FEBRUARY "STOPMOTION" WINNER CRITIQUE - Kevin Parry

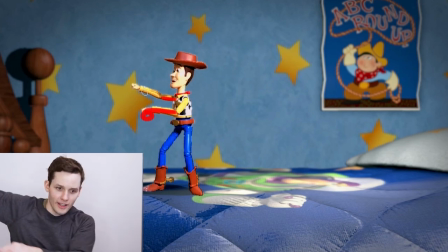1248s
So, rather than doing together like this, you could have done 1, 2, and that might have given it more of a texture on that action.
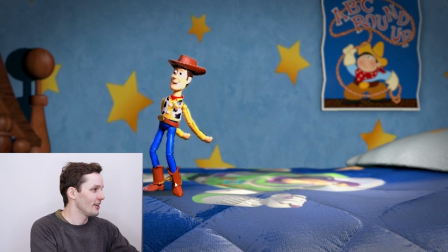1260s
I know there's the limitations of the toy that you're animating with, but this one at the end here is a really, really good pose. So it's super fun. So you have this kind of cowboy, knees out stance,
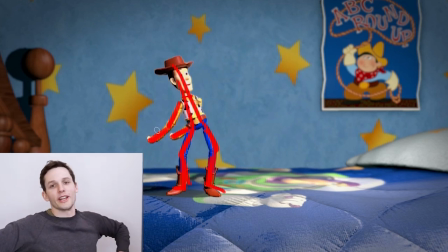1278s
combined with this ragdoll broken elbows look. So this pose is classic Woody. It's like he's riding a ragdoll riding a horse. It's a ragdoll cowboy.
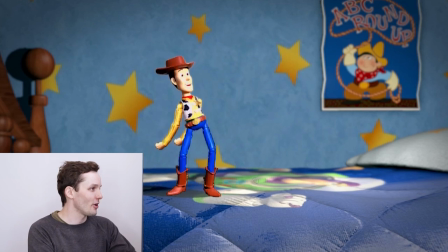1289s
That's Woody. So a great pose for him here. The first one you hit, you might have wanted to thrust these hips a bit more forward.
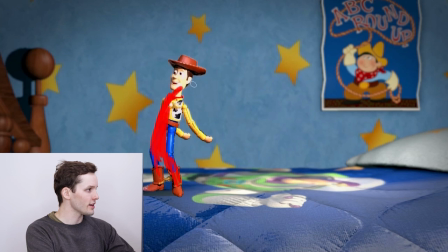1303s
So these hips probably could have come forward a bit more like this, and really throw that head back. So really accent that C curve with those broken arms flying behind here.
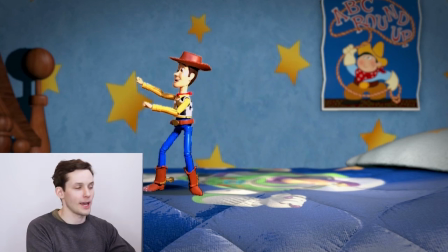1319s
Yeah, and I think this footwork here is a good example of what to do on 12 frames per second. So you're stepping here, you're locking the foot for 2 frames,
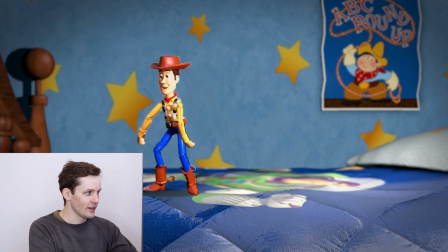1332s
and then on the 3rd frame, you're easing out of it, pop over, and then ease into a settle on the foot.
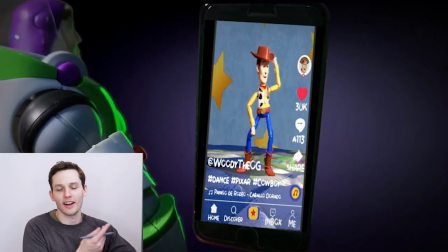1340s
So that's really great work for 12 frames per second. All right, and then Woody, this transitions into the phone gag at the end with Buzz Lightyear.
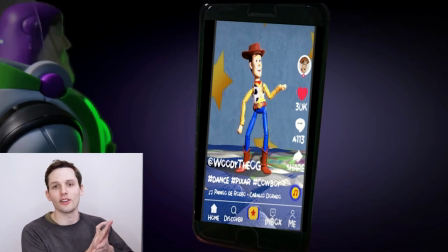1350s
Great timing, leaving 3 or 4 frames of Buzz not doing anything, so that we can register the cut.
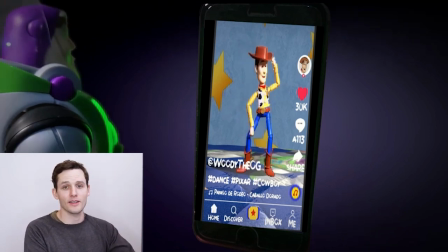1358s
And yeah, this is great work on Buzz, even though it's a very quick action. You're leading with the head and the body.
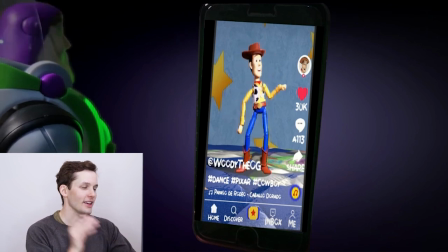1368s
So he's walking into it, lifting up his hand, and then tap, tap, liking the video on TikTok.
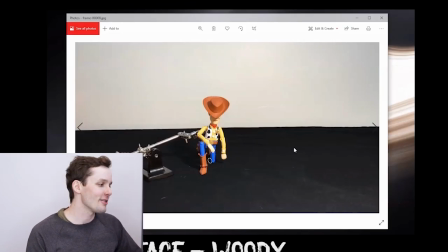1377s
All right, let's take a look at the making of short clip that Rodrigo put together.
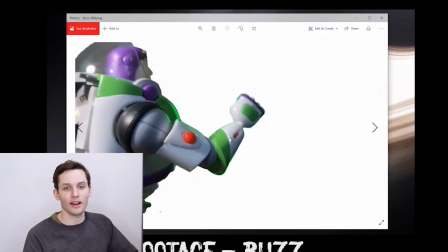1384s
This is well put together. It's obviously composited together.
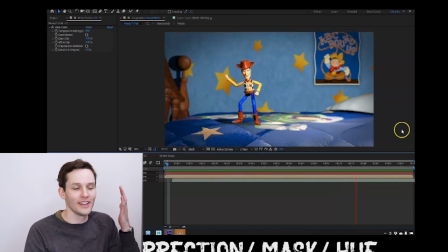1390s
He used the Toy Story bedroom, so I wouldn't expect him to have a physical set of Andy's bedroom.
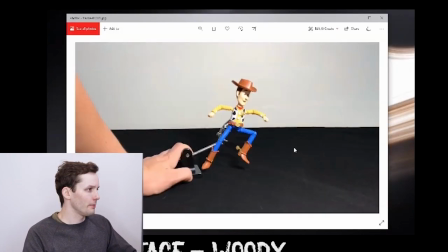1399s
So it came together really well. But I can comment on the
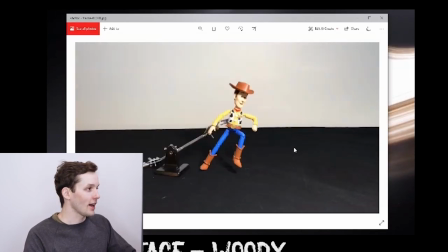1406s
animation of Woody and how that could have been
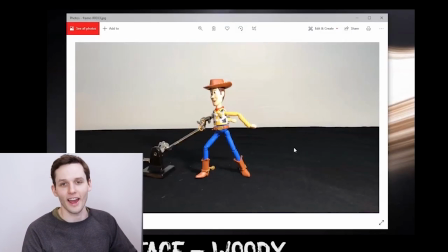1409s
kind of better managed to make the editing and compositing probably much easier.
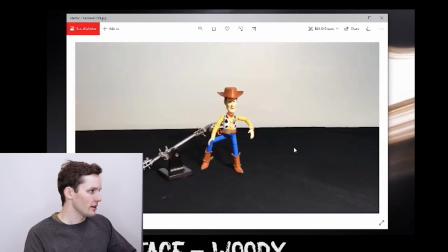1417s
So let's look at this raw animation of Woody.
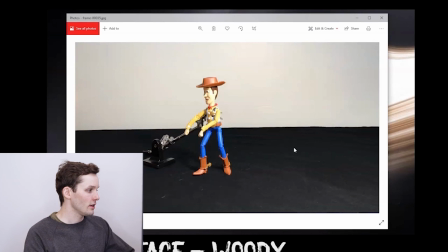1422s
So you can see that Rodrigo used,
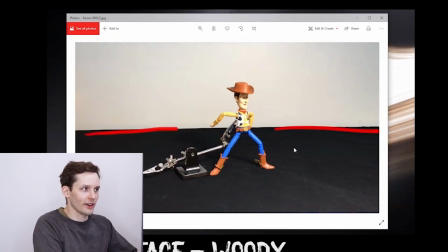1428s
he has a black floor here and a white wall up here, and that's going to make it extremely difficult to key Woody from the footage to make the background transparent.
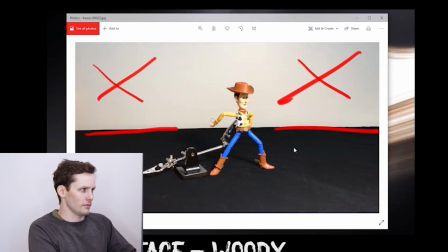1443s
So I totally would have used a green screen here. Or if you don't want the green spill to kind of get all over the toy, the light, the green light bounce,
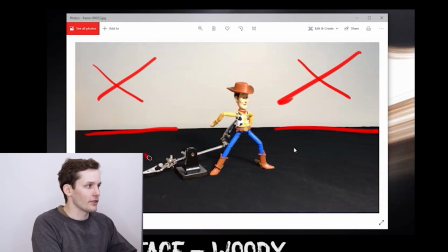1458s
I would have at least used all black for this background and not split it into white and black. So that would have been step 1, is maybe just all black behind Woody. And let's take a look at this rig holding up Woody. So this is a stop motion rig.
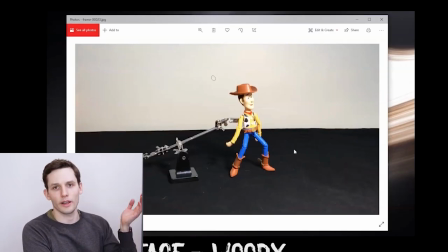1479s
Okay, so looking at this rig that's holding up Woody, let's say that all of this background here would have been black, so just completely black behind Woody.